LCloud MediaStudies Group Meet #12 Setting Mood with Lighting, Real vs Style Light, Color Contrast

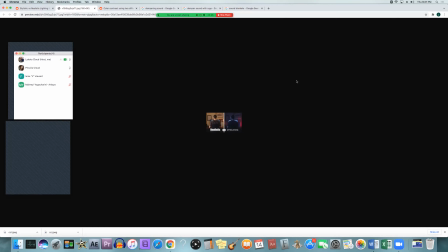While stylistic light, so sorry so motivated light supposed to be like coming from something natural that or something that we would see every day like a regular household light unmotivated light or not motivated i guess stylistic lighting is more just like
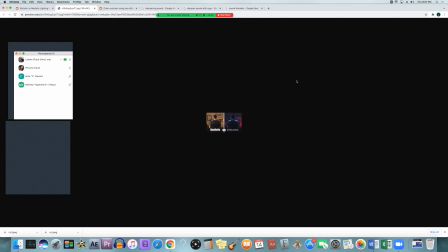light and color seeming to come from nowhere there's no real rhyme or reason for it it's just there because it makes the image look cool it's more artistic in a way and it can it looks more like an a stylistic painting or a kind of music video while the realistic
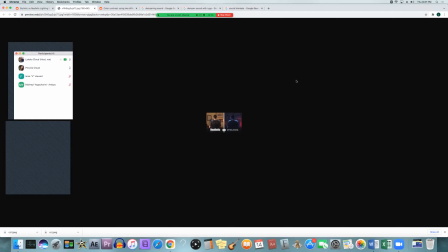looks more grounded and grounded in reality and how we would actually see something in
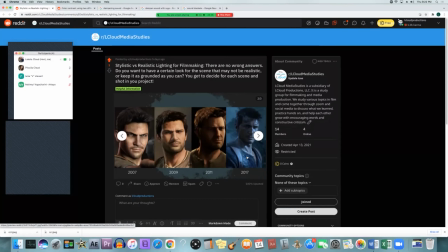real life like hosang this is just a comparison they were showing when i was looking at trying to get some pictures of this they showed this video game where they were the older ones were doing more realistic lighting and as the games went on they kind of changed it to a little bit
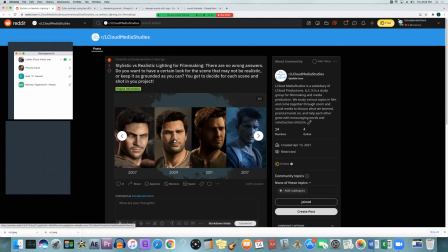more stylistic by giving it more different hues or different color contrasts and things like that and then the last one is just a
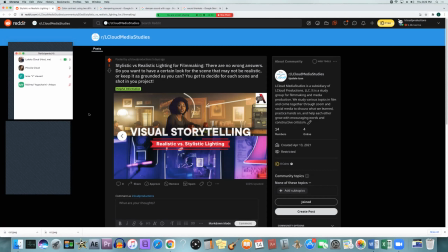scene showing like how a bar scene you can make it be realistic you could light it and have it kind of have some haze and make it seem kind of smoky in there like people are smoking and drinking whatever and have the colors seem kind of natural or on the bottom you could do something more like um like that
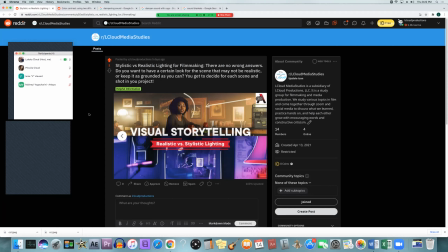more stylistic more more uh kind of like a jazz bar or something like you might see in a concert and it just really depends on how you want to go about doing it but again it should be based on the story and what kind of story you're trying to tell and what kind of feeling you're trying
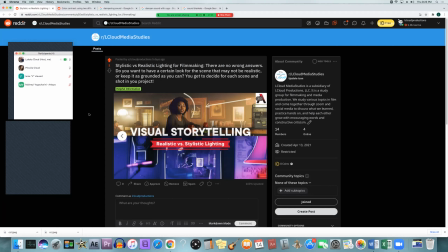to get yeah it does look like a nightclub on the bottom but
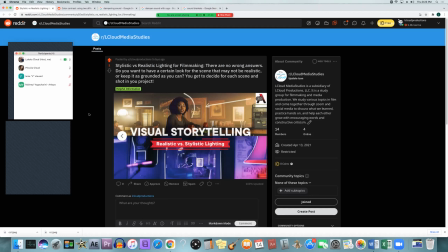yeah that was mainly that was it I thought there'd be more to this but when we were looking at it when I was looking into it that's pretty much all they said is just realistic lighting is supposed to be motivated from something you see this light in the background up top left that
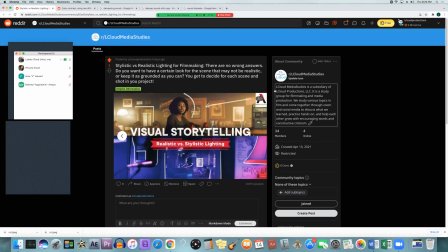light's giving her that backlight then there's a window light over to the right that you can't see off screen that's supposed to be giving the light going on to her, her face. And that's where all those lights are coming from.
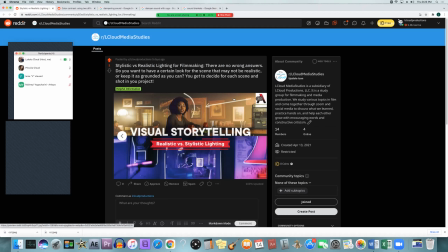And the color of them are based on how the outside would look and how that light in the on the inside would look that kind of yellowish, orange hue. And that's why the whole scene is kind of lit up that way. And the other one is just showing how the lights not really doesn't really matter where it's coming from.
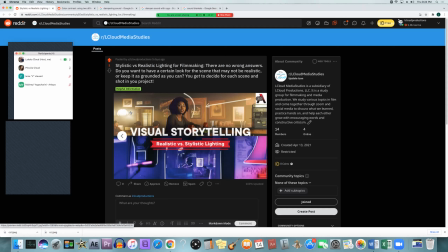Exactly. It just it's just there to make the scene look that way. So it's not motivated by anything does anyone have any questions or comments on that all
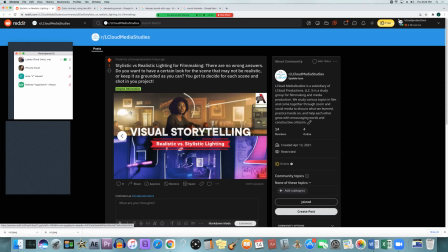right so um kind of going off of the stylistic choice is color contrast so this will you'll see this in a lot of different films color contrast
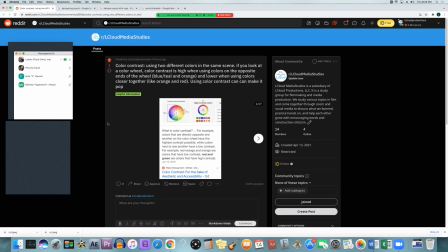is when you're using different colors and different parts of the shot to either emphasize different things or to draw the viewer's eye to certain parts of the frame by using different colors so that they're not blending in together they're contrasting
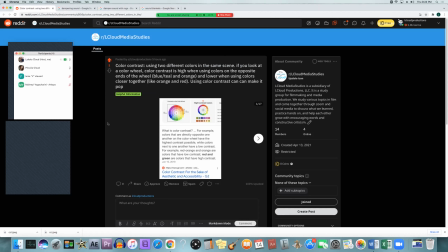against each other and we'll get into that in a second first let's look at this color wheel and they say colors that are directly opposite of one another on the color wheel have the highest contrast available so if you look at one of these color wheels
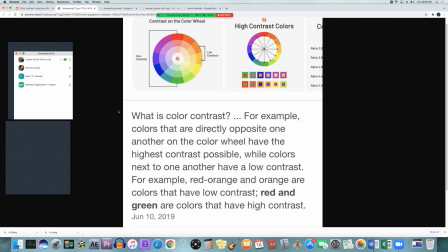you'll see the colors like red and green If you grabbed red and you made your subject have a little bit of a red hue and you make the background have a green hue, those are considered high contrast colors. So your color contrast will be very high. The background will be green, but the subject will be red.